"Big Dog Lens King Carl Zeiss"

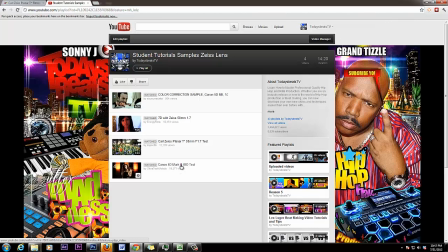609s
Now here's a good one and this was reused with a Canon 5D Mark III
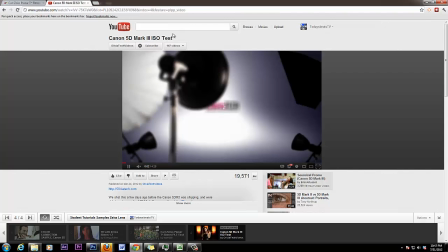616s
and um... this here, you can probably go check this out later on when you can the can if I be marked the ISO
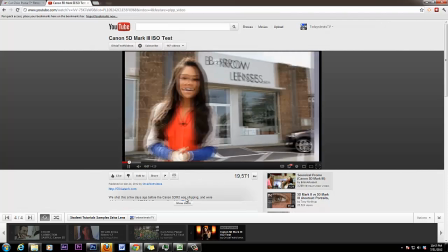623s
test and I primarily poured this up not necessarily for a canon D mark 3
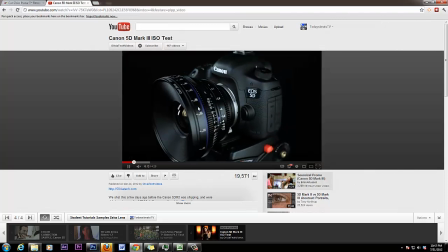629s
because you need the same image with a mark to but primarily because they're using as ice lands
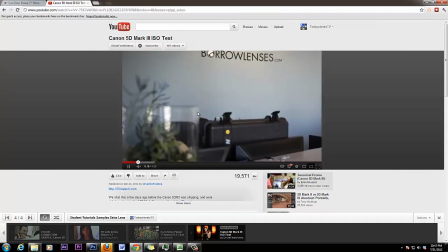635s
on that particular camera now I'm going to show you and remember we're talking
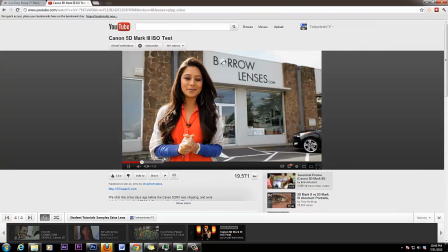640s
about characteristics up a lands remember that I and although
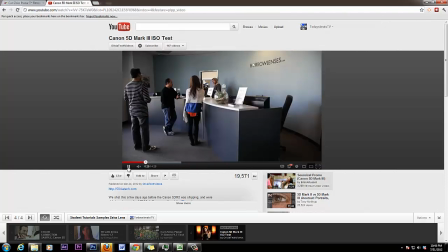645s
you can get percent very similar looks it's just another topic characteristics that
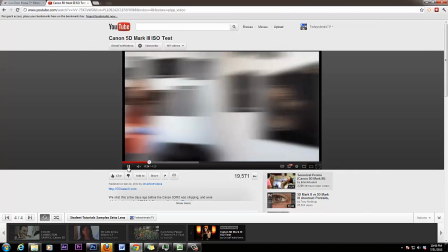651s
you simply cannot capture with another lens as opposed to the
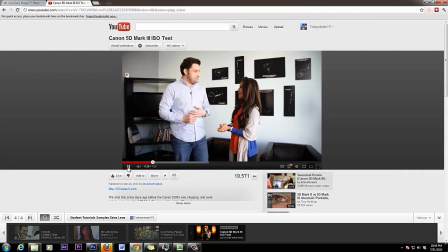655s
type of characteristics that the Zeiss lens can give you so I'm gonna try my best to pull up some bad footage that people shot and I'm gonna pull up some good footage and one particular case this here is good footage which is gonna let me see if I can just scroll to the part where I want you to see
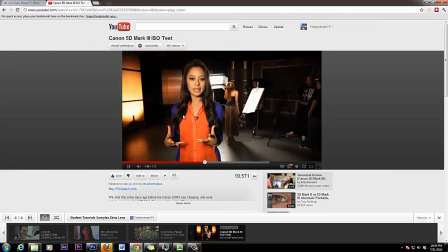676s
here we're going here we see okay so we're we're taking note of a few things famine and i'm not gonna jump in the head but it's okay because you're gonna learn everything but what we're doing as far as jumping ahead is we'll take note to this you know that this is a
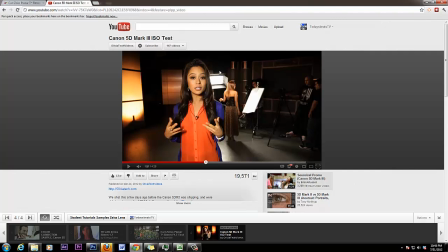691s
fluorescent kind of light here and um... uh... it's kind of you know some big squares not like a the beaming but it's a big square sore covers a specific amount of area and then you'll notice that they have it kinda like shooting on her side and then they get this bounced
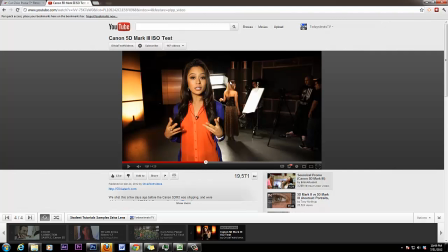711s
now what happens is when they hit here is going to hit heart and you might see don't run the hairline you see that that's hard white but then it bounces the mess on the bounce back even softer not it's already soft to begin with but then it's going to bounce even softer and all of these things is very
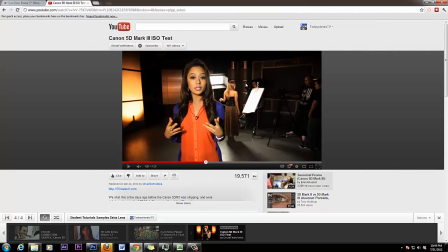729s
every very very important when it comes to shooting fam remember you want everything to look natural the entire idea is for you to have everything nice and bright and natural you want the
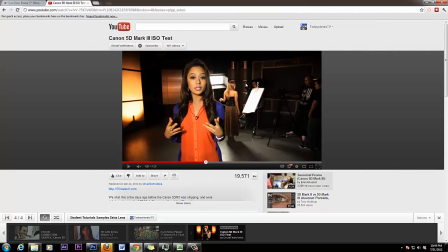742s
camera to capture nice bright natural so the key thing is when you like things up if you can try to keep in mind and I'm on jump in here and drop I'm jumping into lighting but just so you can grasp these ideas so that you can get the best possible image into your
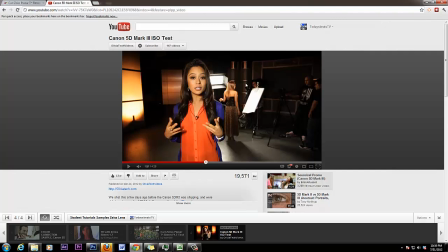758s
camera is just good to understand what we're trying to do always remember when you when you approach a situation just try to remember have enough light going inside the camera and make the light as natural as possible so basically you don't want
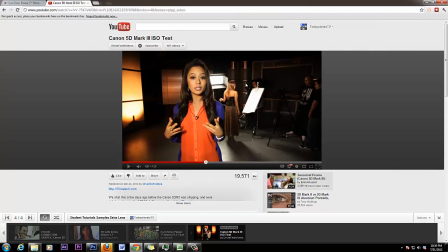776s
it to be obvious that you're using light if for lack of better words now let me give you an example you see she's well lit the average person don't see her as well only the average person just see her as clear